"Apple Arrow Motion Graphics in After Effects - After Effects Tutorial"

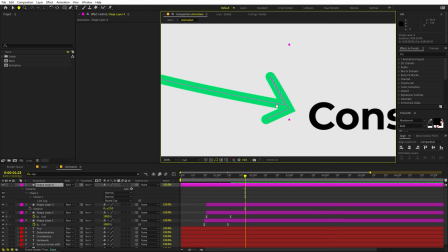[11:32]
so here we have our really nice arrowhead now if you think that this side is a little bit bigger then we can make it big as well perfect so
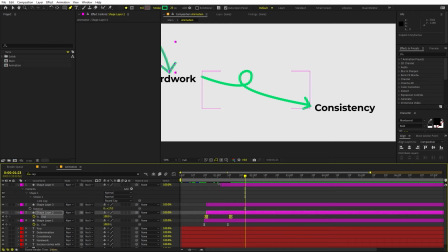[11:40]
here we have our arrow now again we can copy the this and just paste it over here so here we have our curly arrow
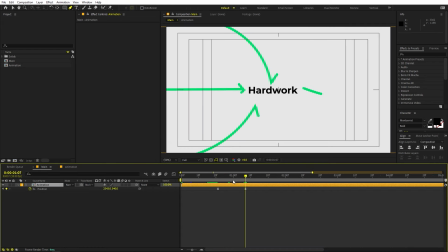[11:49]
and we can play around with its timing as well so after this we can like move a little bit ahead and let's go to the other text as well so just simply move it to this side here we have our next text and let's go to the graph editor and just tweak it
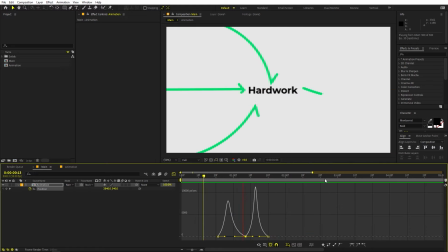[12:06]
to look something like that so now if i press play here we have our first text here we have a second and i think the timing for the arrow is perfect if you want to make it like really slow then you can like increase the distance between these two like that and this
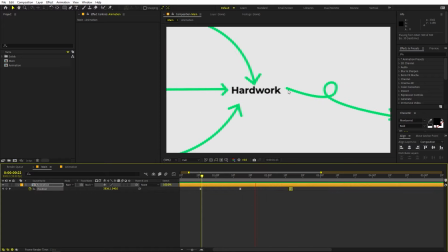[12:23]
as well but after that you will have to play around with the timing of the arrows as well but i think this fast motion is looking good maybe a little bit of delay like that so perfect so after that you can like have more arrows
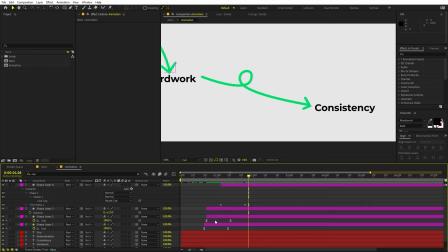[12:42]
coming in just like we did over here just simply duplicate these and just move
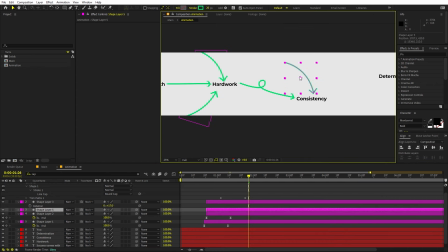[12:46]
them here and there and you can have a bunch of different arrows you can play around with their size
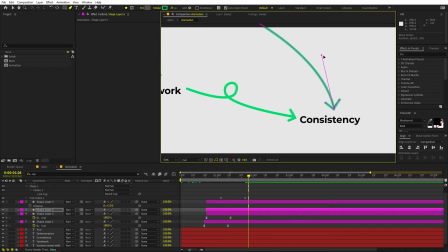[12:51]
and just tweak them however you want like this and let's just play around with its timing so as soon as this arrow hits we can have this one as well perfect
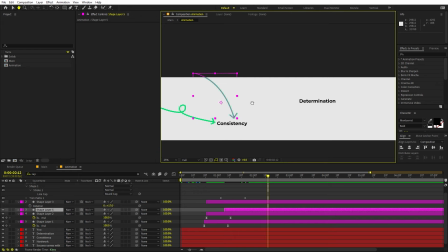[13:03]
so in this way you can like keep on creating and having did a lot of different arrows and just keep on having them so i will come back once it
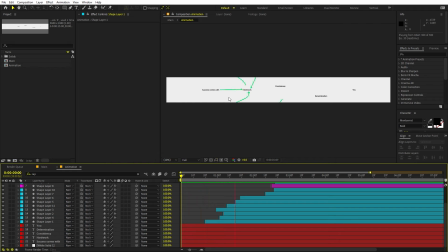[13:11]
is done so now i have created all the arrows now if i press play you can see we have all these arrows and they are emitting one after other
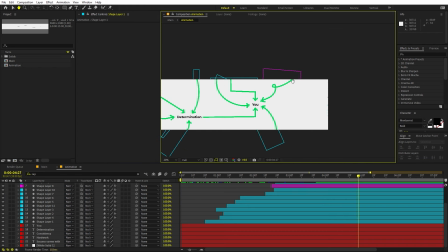[13:17]
now in order to like fix all of these arrows into this composition i had to like increase the size so i just changed it
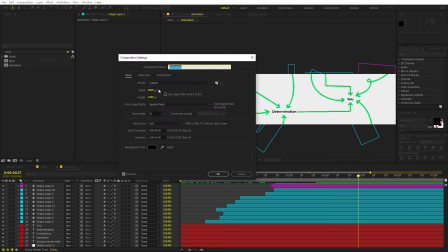[13:24]
to 9600
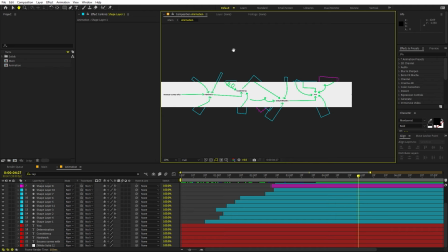[13:26]
and you can like increase the size if you have like more text as well but once i'm happy with this we are ready to like tweak this more
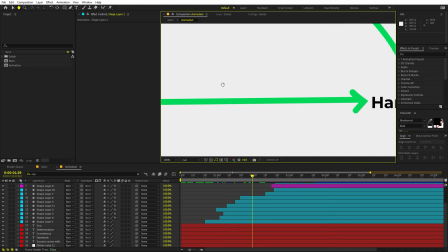[13:33]
so you can see that right now all of these arrows are like very perfect so we can like fix them or like have some distortion to this so we can search for rough and edges effect and let's just simply drag it over here and after that you can play around
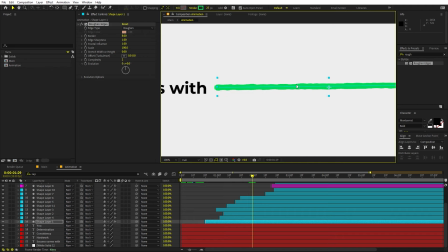[13:48]
with couple of these settings so right now you can see we have this like little bit of extra details to this so we can first increase the size to something like that let's set the complexity to one and also we can like decrease the border so i'm going to like set this to something like four
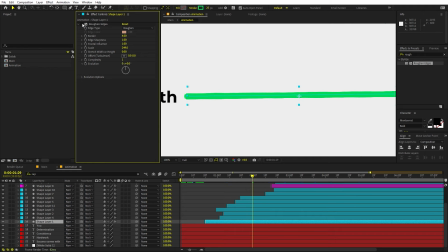[14:09]
like that so here you can see it will like add some deformation to your arrow and it will make it like look like hand drawn or something so now you can see that this is not perfectly straight instead we have like little bit of bumps over
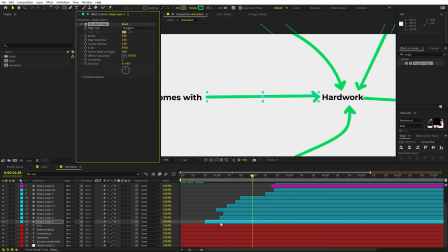[14:23]
here which makes it like a little bit natural so after that you can copy this and just paste it onto the all the other layers like that perfect so here we have added everything now our last step is to like just animate this out
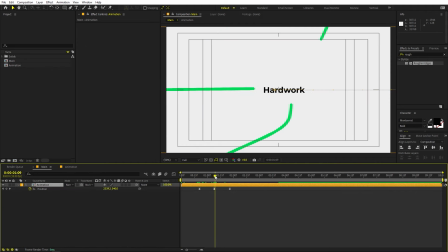[14:37]
so here we have our first frame and after that we have like the second one so let's just play around with the timing as well so this is the second one
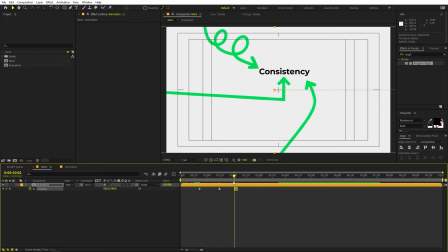[14:53]
and this is the third one now in the same way we can like move this away like this and have the next text so somewhere around here now if i press play you can see we have all of these